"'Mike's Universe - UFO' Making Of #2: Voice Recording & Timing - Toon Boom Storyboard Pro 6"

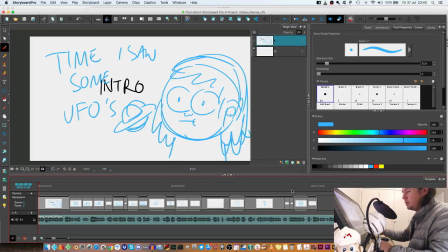This is much shorter. This was more what I was thinking of, which is just over a minute. So now it's just a matter of like finding out how the boards that I've drawn fit to the audio.
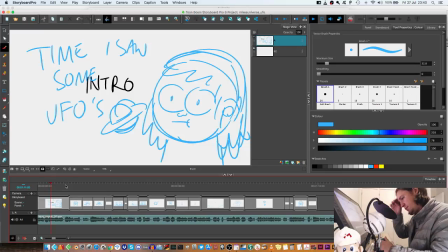Hi guys, my name is Mike. I just want to tell you about 2 times I saw 2 UFOs on 2 separate occasions.
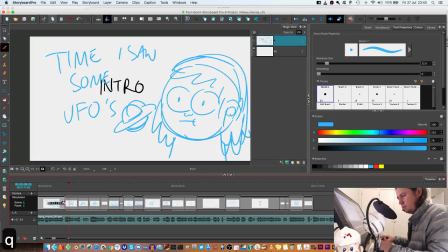I always wanted to make this video just... Hi guys, my name is Mike.
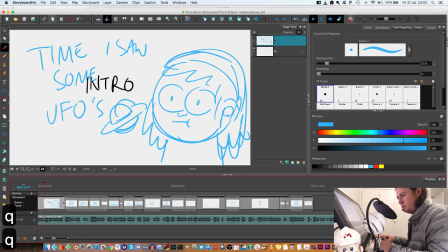I just want to tell you about 2 times... Hi guys, my name is Mike.
So I'm going to start the talking head here.
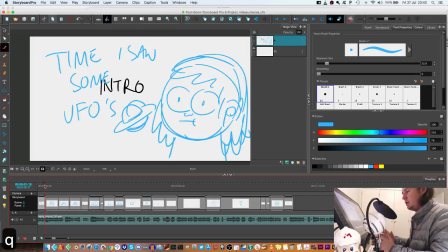I just want to tell you about 2 times...
I heard you got like 8 seconds in a YouTube video to get someone's attention. So better to just get right into it.
Hi guys, my name is Mike.
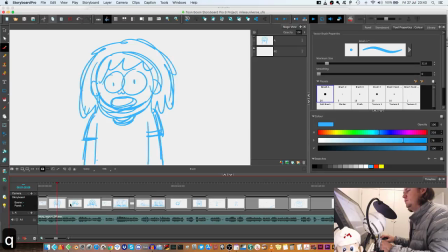I just want to tell you about 2 times I saw 2 UFOs on 2 separate occasions.
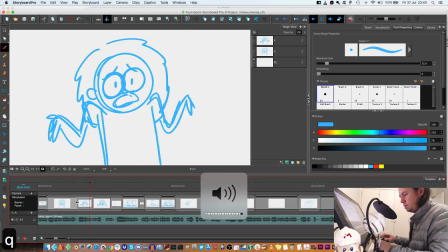I'll turn the volume down a bit.
I always wanted to make this video just in case anyone's seen anything similar, and just to kind of
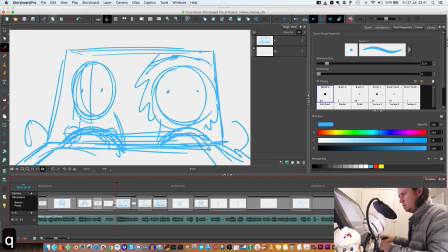get it out there. First time me and my buddy were driving back on the M2 after a bike rally, just outside Plet, and we saw what looked like.
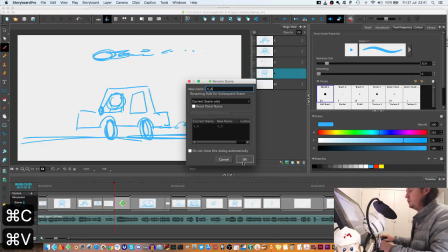So what I'm going to do is firstly put this board of the car driving to kind of establish the scene first.
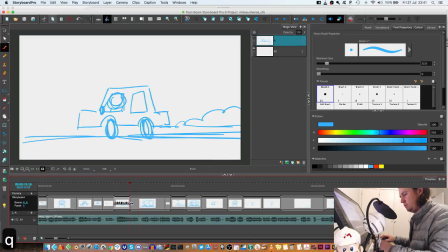First time me and my buddy were driving back on the M2 after a bike rally, just outside Plet, and we saw.
Then they see the thing.
And we saw what looked like a big frisbee.
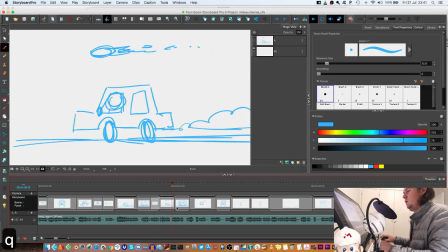Big frisbee on fire, flying right over our heads in the car.
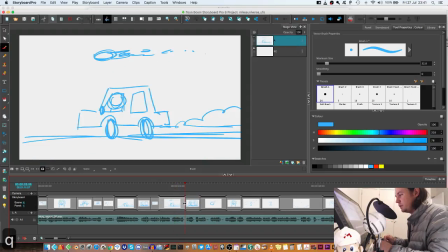And we were like, see, this is working much better. This is much shorter and to the point.
And we were like, whoa, what is that?
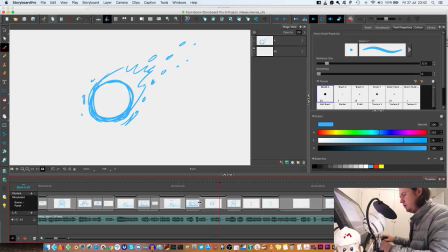We're like, oh, it's a UFO. And I guess we kind of forgot about it. The second time was
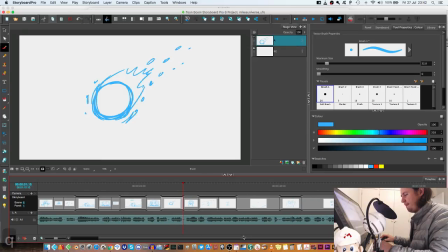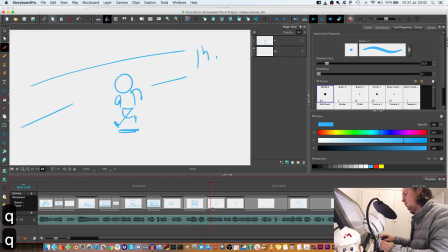about 2 years ago. I'd gone for a run and was just resting, lying on the grass on a wine. Friendship, and right above me
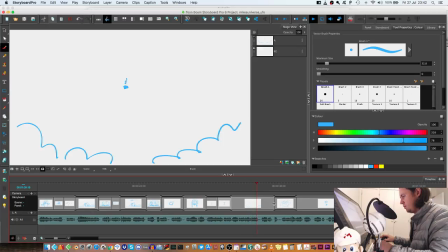was this thing that looked like a drone that was flying higher and higher in this very direct robotic path.
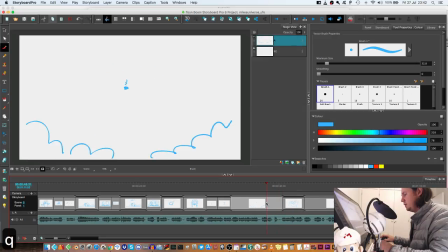See, and then I'm gonna probably add a bit of animation here just to show that thing doing that part that it was doing.
Direct robotic path, and
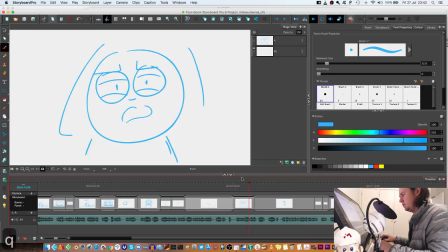I kept tracking it, and then it just kind of disintegrated when it got really high, and it didn't like blow up, but just the parts kind of looked like they came apart in this wispy like VFX sci-fi thing. And I thought maybe it was a clump of
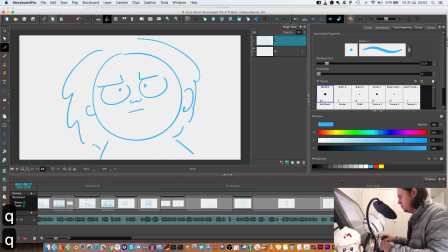birds, but just the path was so direct and robotic.
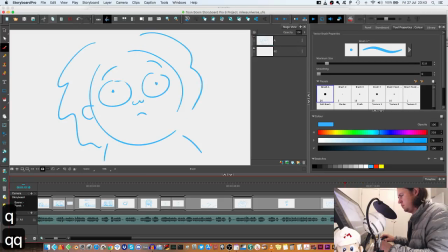Weird. Birds, but just the path was so direct and robotic. Pretty weird.
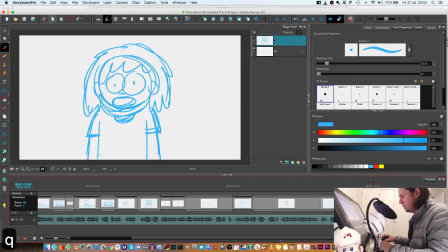And then I just remember thinking, oh well, I get.
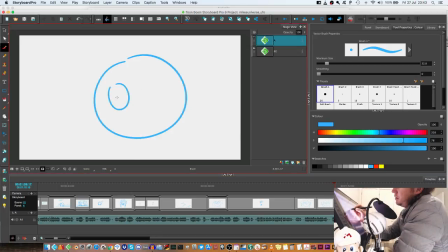And I'm gonna add another panel here where he's like resigned. He's like, oh well, I guess it's just a UFO. Kind of accepting that.
Weird. And then I just remember.
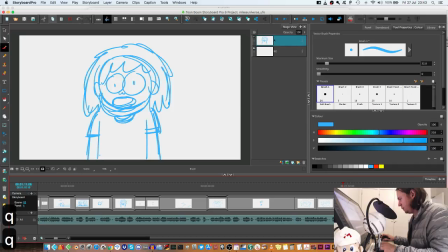I'm gonna put the talking head in here just to break up this long shot.
Pretty weird. And then I just remember thinking, oh well, I guess it's just a UFO, and I spotted it, and it has to go.